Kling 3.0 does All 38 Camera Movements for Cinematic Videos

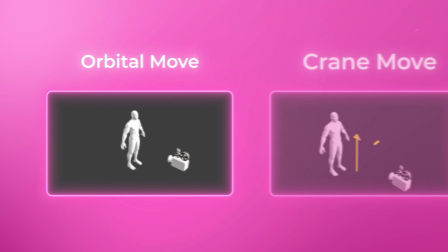[4:04]
Orbital moves circle the camera around the subject, and crane moves lift it vertically while keeping the subject framed.
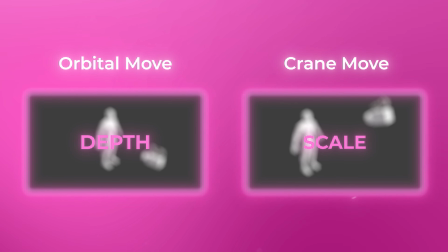[4:11]
Both of them add a sense of depth and scale that straight line moves can't replicate,
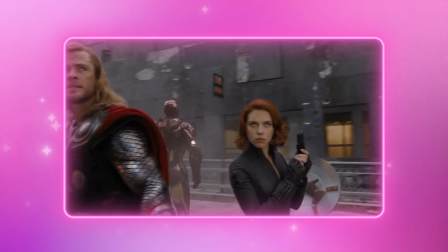[4:16]
and they're the reason movie trailers always feel so much more expensive than the actual film.
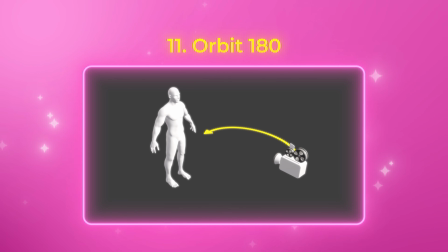[4:21]
Move 11 is the Orbit 180, which moves the camera in a half circle around the subject,
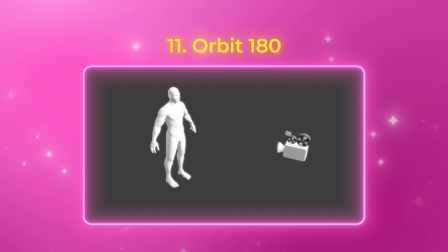[4:27]
so you start from the front and end up seeing them from the side or the back.
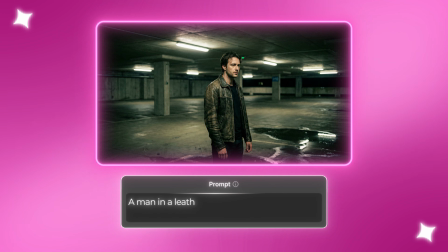[4:31]
I'll switch to a different starting image for this section, this time a man in a leather jacket standing in an empty parking garage with moody overhead lighting.
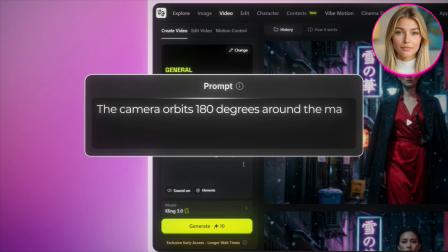[4:39]
I'll type, the camera orbits 180 degrees around the man, shifting from a front-facing angle to a side profile.
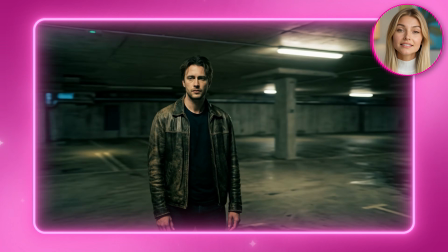[4:47]
And look at that. The shadows shift as the angle changes, and it instantly adds dimension to a shot that would otherwise feel flat.
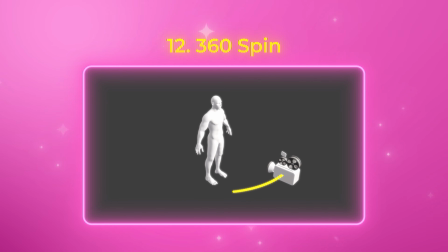[4:55]
12 is the 360 spin, which takes that all the way around.
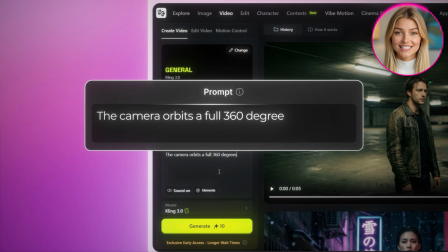[4:59]
So I'll write, the camera orbits a full 360 degrees around the man, circling him completely.
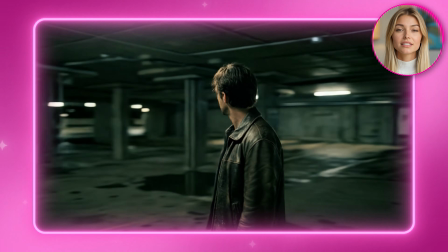[5:05]
And the result is bold and dramatic, and it works best when the subject stays centered, so the environment wraps around them.
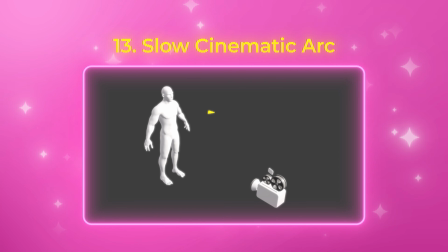[5:12]
The 13th camera movement is the slow cinematic arc, a softer version where the camera moves in a wide, gentle curve instead of a tight circle.
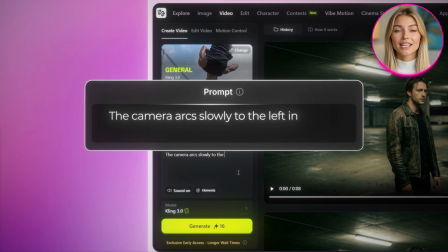[5:20]
For this one, I'll write, the camera arcs slowly to the left in a wide curve, gradually revealing the man's profile.
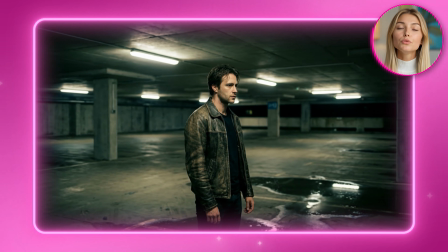[5:27]
And this one just looks beautiful. If I had to pick one move from this entire video, it might be this one.
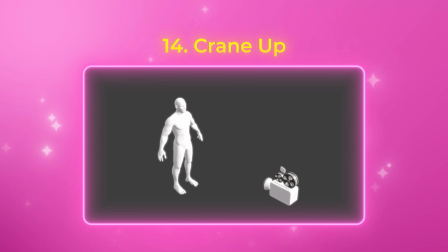[5:33]
Number 14 is crane up, which lifts the camera high into the air while tilting down.
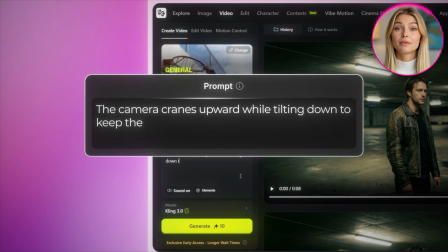[5:39]
I'm typing, the camera cranes upward while tilting down to keep the man in frame, revealing the full scale of the parking garage.
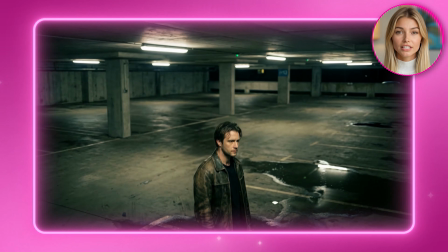[5:46]
And you can see that epic expanding feeling where the world grows around the subject.
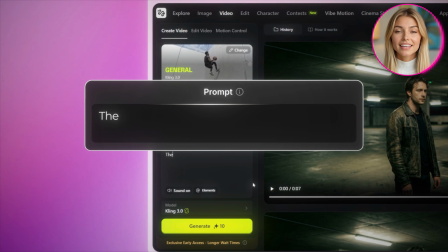[5:51]
Move 15 is crane down, which just reverses it. I'm writing, the camera descends from a high angle, slowly lowering toward the man's eye level,
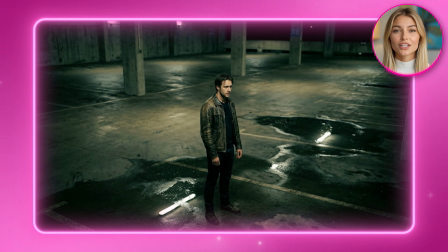[6:00]
and it feels like arriving into the scene almost like the camera is landing.
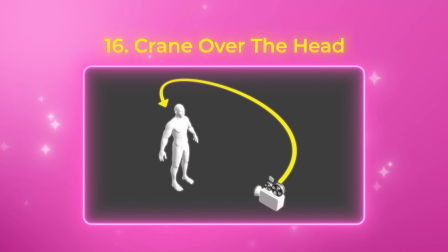[6:04]
And our 16th move is crane over the head, which arcs up and over the subject in one sweep.
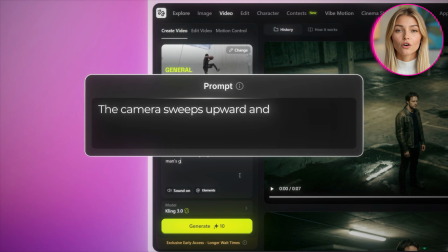[6:10]
So I'll type, the camera sweeps upward and over the man's head in a continuous arc,
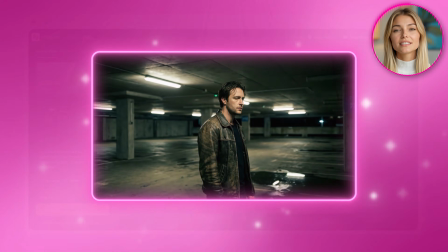[6:14]
transitioning from a low angle to directly overhead, and you can see how the perspective completely flips by the end of the shot.
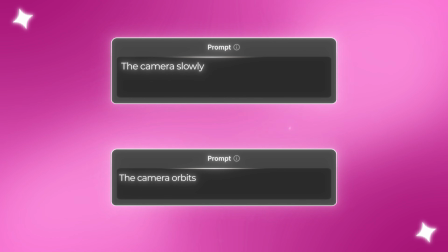[6:22]
If any of that sounds complicated, don't worry. The only thing that changed between these and the foundation moves is the camera direction in the prompt.
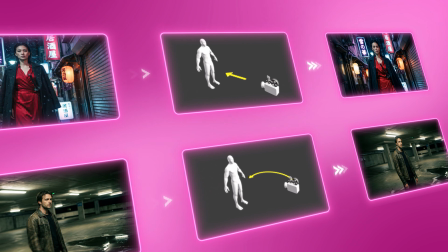[6:29]
The workflow is identical, you're just describing a curve instead of a straight line, and Kling 3.0 handles the rest.
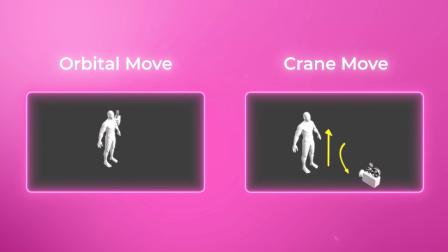[6:36]
Orbital and crane moves are all about moving the camera body through space.
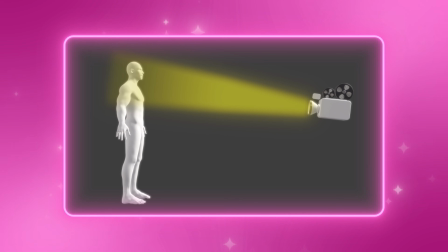[6:41]
The next set doesn't move the camera at all, it's entirely about what the lens is doing, and that creates a feel that's completely different from anything we've covered so far.
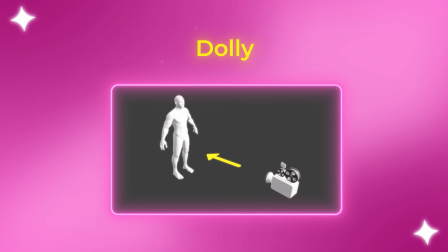[6:50]
The difference between a dolly and a zoom is that a dolly physically moves the entire camera forward,
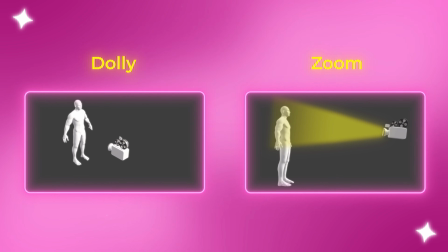[6:56]
while a zoom keeps the camera still and changes the focal length.
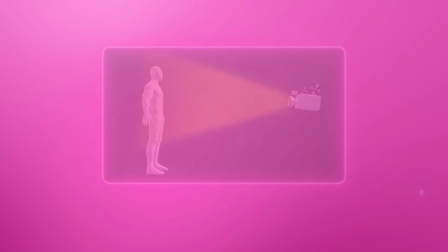[6:59]
It sounds like a small difference, but it completely changes the feel because with a zoom, the background stays the same size while the subject grows.
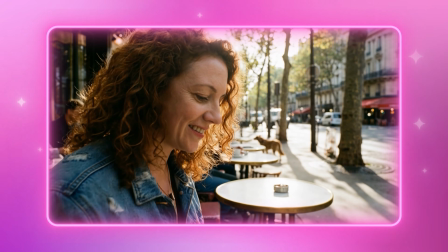[7:08]
And that creates this very specific, flattened look that you've definitely seen in films before, even if you didn't know what it was.
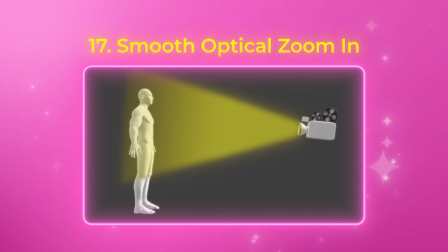[7:15]
Move 17 is the smooth optical zoom in, which gradually magnifies the subject without any camera movement.
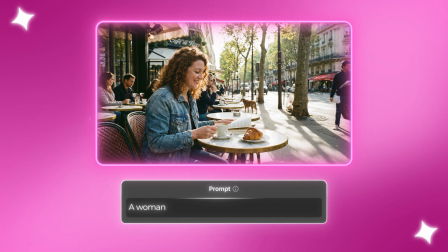[7:22]
I'll switch to a new starting image here, a woman sitting at a cafe table in natural daylight,
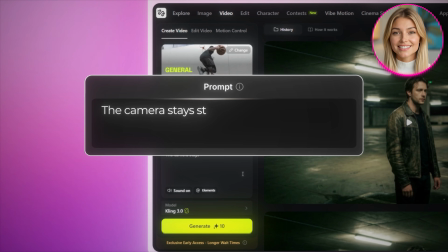[7:28]
and I'll type, the camera stays still and slowly zooms in.
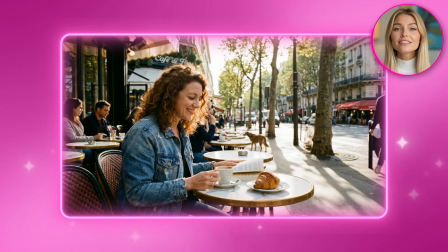[7:31]
The background remains static as her face fills the frame, and you get this very observational feel, like the viewer is squinting to look closer.
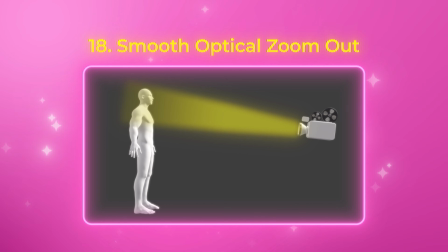[7:40]
18 is the smooth optical zoom out, which starts close and widens to reveal the full scene.
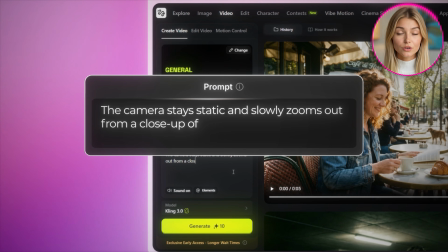[7:45]
So I'll write, the camera stays static and slowly zooms out from a close-up of the woman's face, revealing the full cafe environment around her.
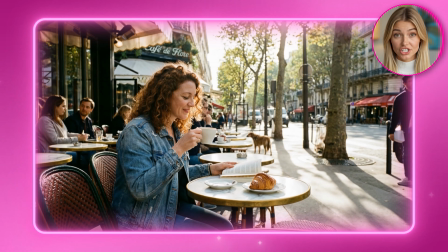[7:54]
And this gives us a really clean, establishing shot, where the context slowly builds around her.
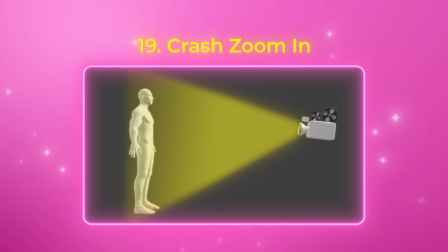[8:00]
Number 19 is one of my favorites, the crash zoom in.
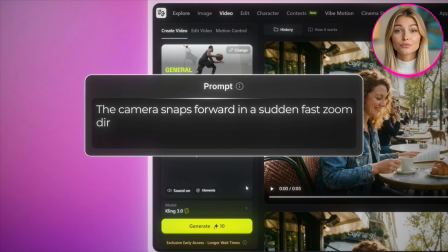[8:03]
For this one, I'll type, the camera snaps forward in a sudden fast zoom directly into the woman's eyes, creating a jarring burst of energy.
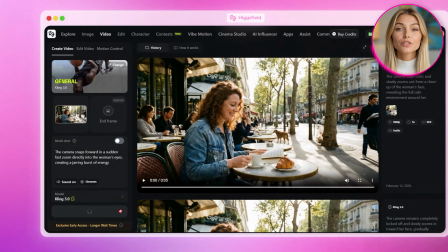[8:12]
And here's the result.